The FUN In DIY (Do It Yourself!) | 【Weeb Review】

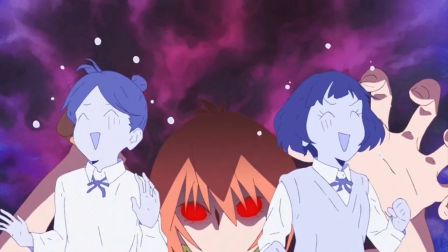Something which seems to happen all the time in high school is considering just how
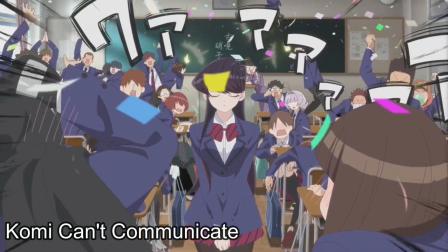often I talk about false rumors being spread about someone without ever meeting the actual person.
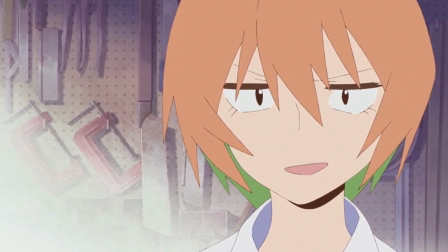These rumors made her seem like some kind of a mean girl, when in reality she's actually pretty nice and feminine.
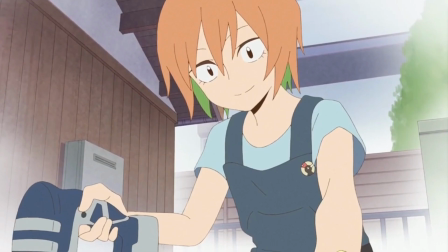Despite her love for DIY, it seems she just likes doing things herself.
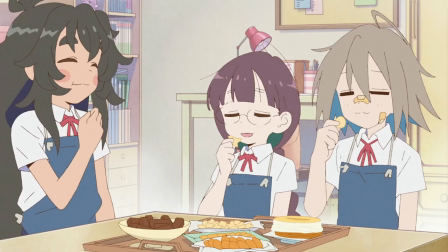Hence why she also takes on baking, a similar process to DIY if you think about the ingredients as blocks.
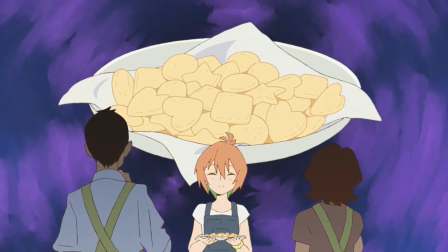Sadly, she's not as good as that, but hey, you gotta start somewhere.
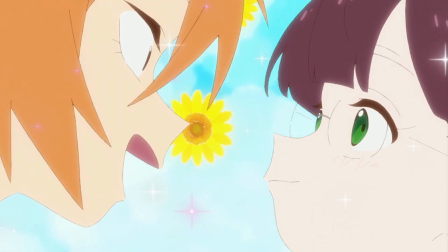There are also moments when she acts very happy, like when talking about her interests, or less confident when she has to be more sappy.
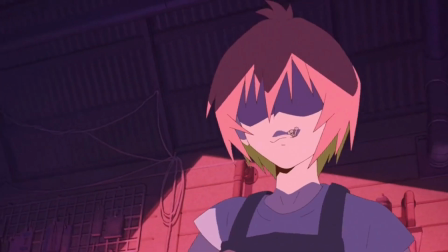Really, Wei is just a normal girl, which considering her reputation as some kind of an aggressive person, is very adorable.
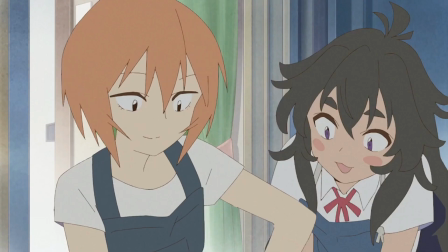She also seems to really enjoy her role as the club leader. It seems like she's really happy to finally share her love for DIY with other people.
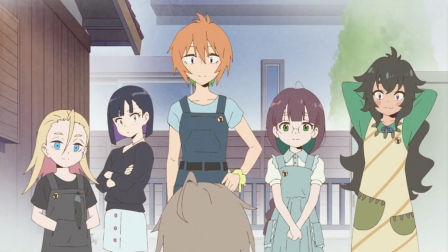I actually found this cast to be surprisingly memorable.
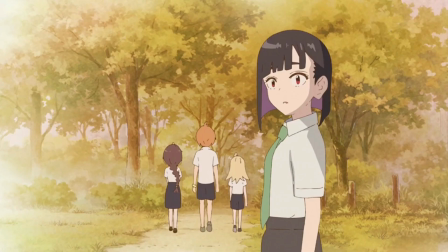Each one has at least one notable trait to them, and each develops due to their friends in the DIY club as a whole.
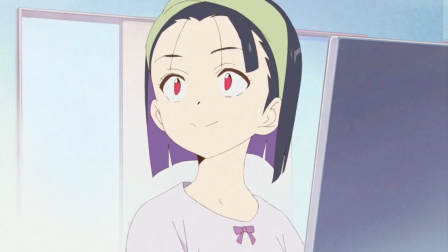Some of these were pretty visually told, allowing viewers to infer their stories.
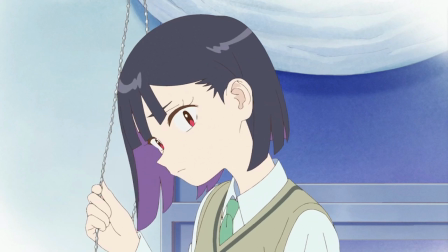I also like how it was paced. Purin's development takes most of the show, and it smartly progressed as each event breaks the character more and more.
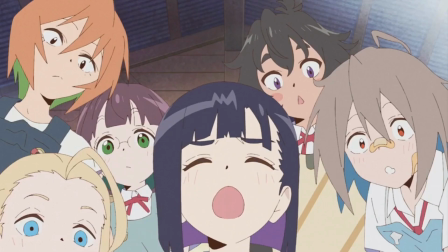She even stops getting mad at the Purin nickname after a while, and later on embraces it.
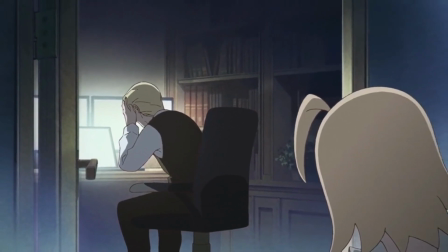We never learned why Jobko left for Japan and the cause of her loneliness until the very end.
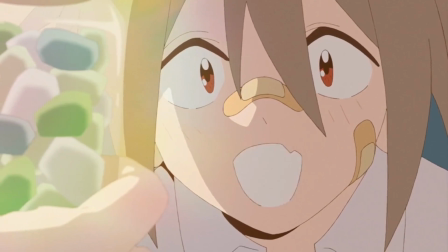Yet it was subtly hinted at us for the entire show. For a simple cute girl anime, these characters all have very solid writing to them,
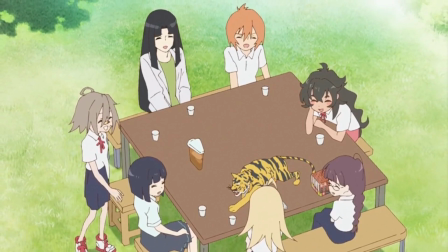making you care for each more as the show progresses so that when one inevitably does leave, that hole in the show is felt.
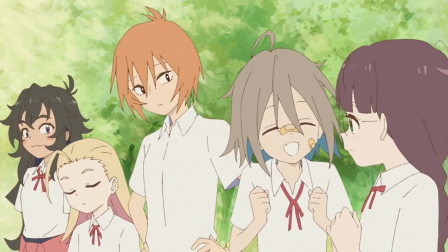I also noticed that despite their differences, they can relate to each other in some ways.
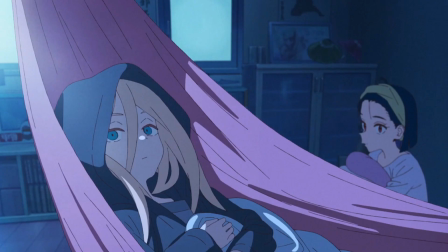For example, Takumin can relate to Jobko's loneliness. Purin and Jobko are very similar just as characters.
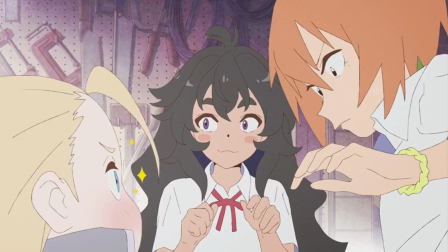She and Jobko are both foreign students trying to find a sense of belonging.
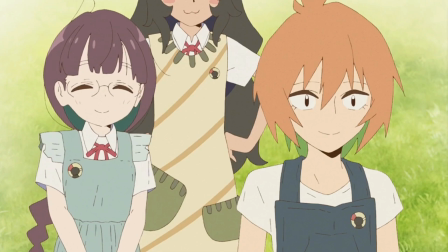There's probably more in there somewhere, but I found it interesting how such contrasting characters can still find traits to relate to each other with.
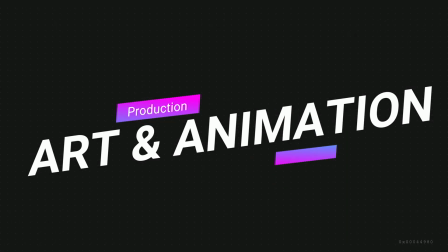Overall, it's a fun cast, fitting for this type of show. Another element that's going to surprise you about this show are the visuals.
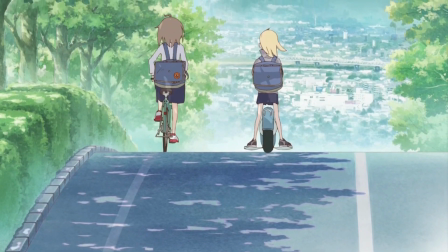It's kind of tough to put my finger on what makes these visuals so pleasing to look at.
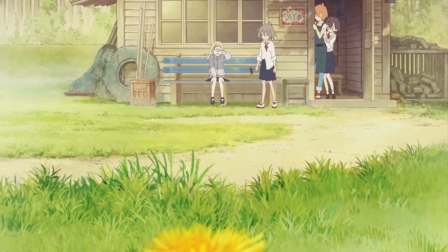It's a simple style, but it perfectly reflects the mood and vibe the series gives off.
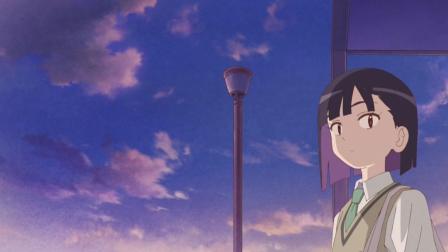Capped off with backgrounds that almost look like paintings.
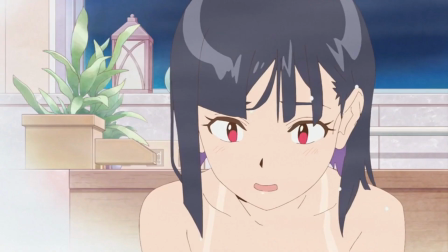It's a design that makes the series stick out, only really augmented by their dedication to more minor details.
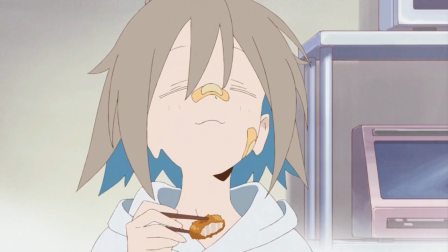Yua's bandages, for example, fit her clumsy self, but it also makes her memorable by default from an art standpoint.
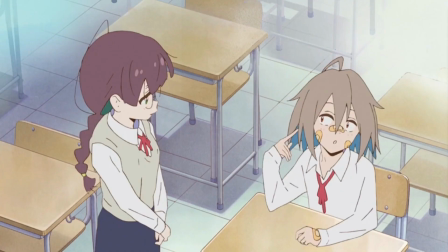I really liked it when the series occasionally added more or less band-aids depending on how often she was hurting herself.
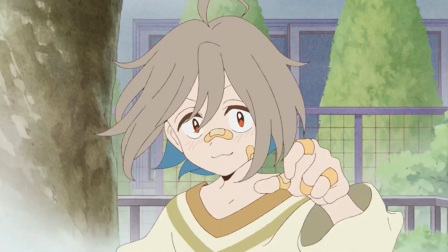Changing designs like that so consistently can be a bit of a taxing process,
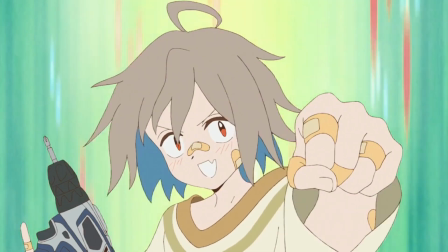but I'm glad the animators decided to go the extra length with it. it's such a fun way to visually tell a story with that character.
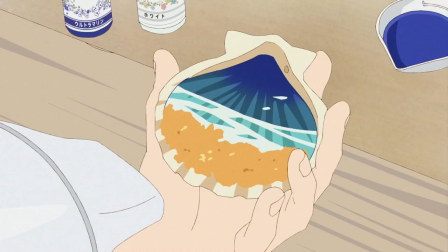Of course, the details in every DIY project they make are also expertly crafted.
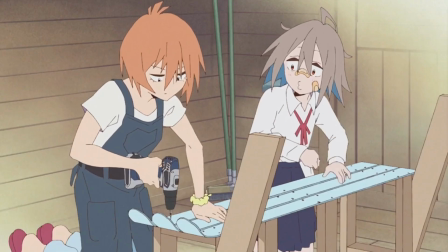It's a show that really nails in the details, even down to the faces at times.
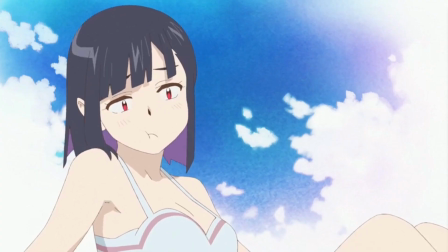Really brilliant work there. That's part of the reason why the visual storytelling works so well.
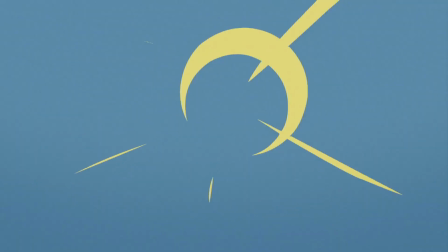However, that does not mean they won't show off a little here or there.
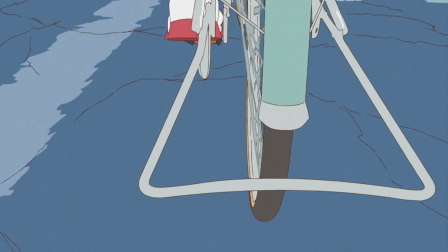There's some very smooth moving shots that add some visual excitement to what is a pretty simple anime.
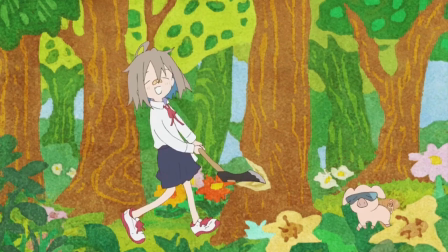There's some fluid character movement as well. The cutaway gags are also pretty stylistically artistic.
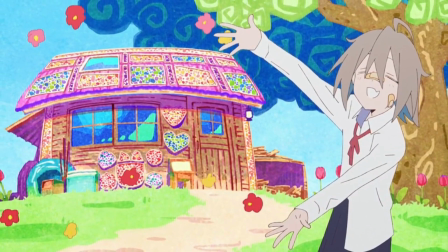They're all so wild and kid-like, which just perfectly fits Yua's imaginative mind.
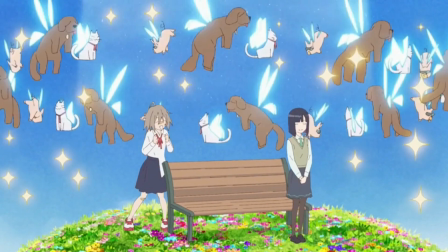All these shots are so well implemented that it doesn't feel jarring, and actually helps these scenes stick out due to just how rare they are.
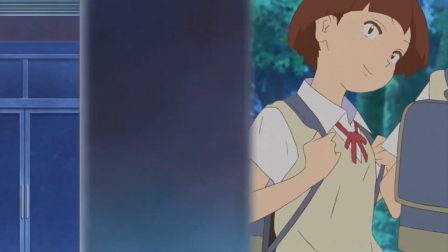Usually these cute girl anime are lacking visually, but you can't say that for DIY.
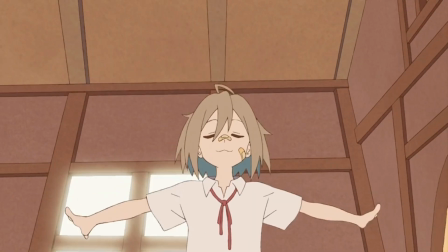It's all simple, but not in a way that comes off as lazy. Far from that.
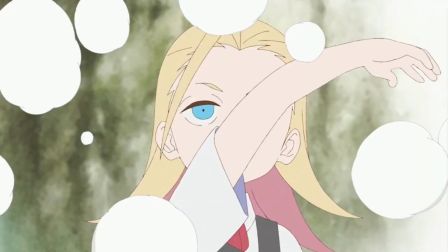It's a very creative adaptation that's easy to watch, but also memorable from a visual standpoint.
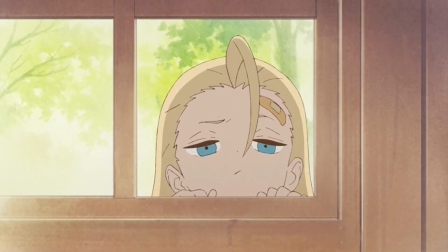Same thing with the music, in all honesty.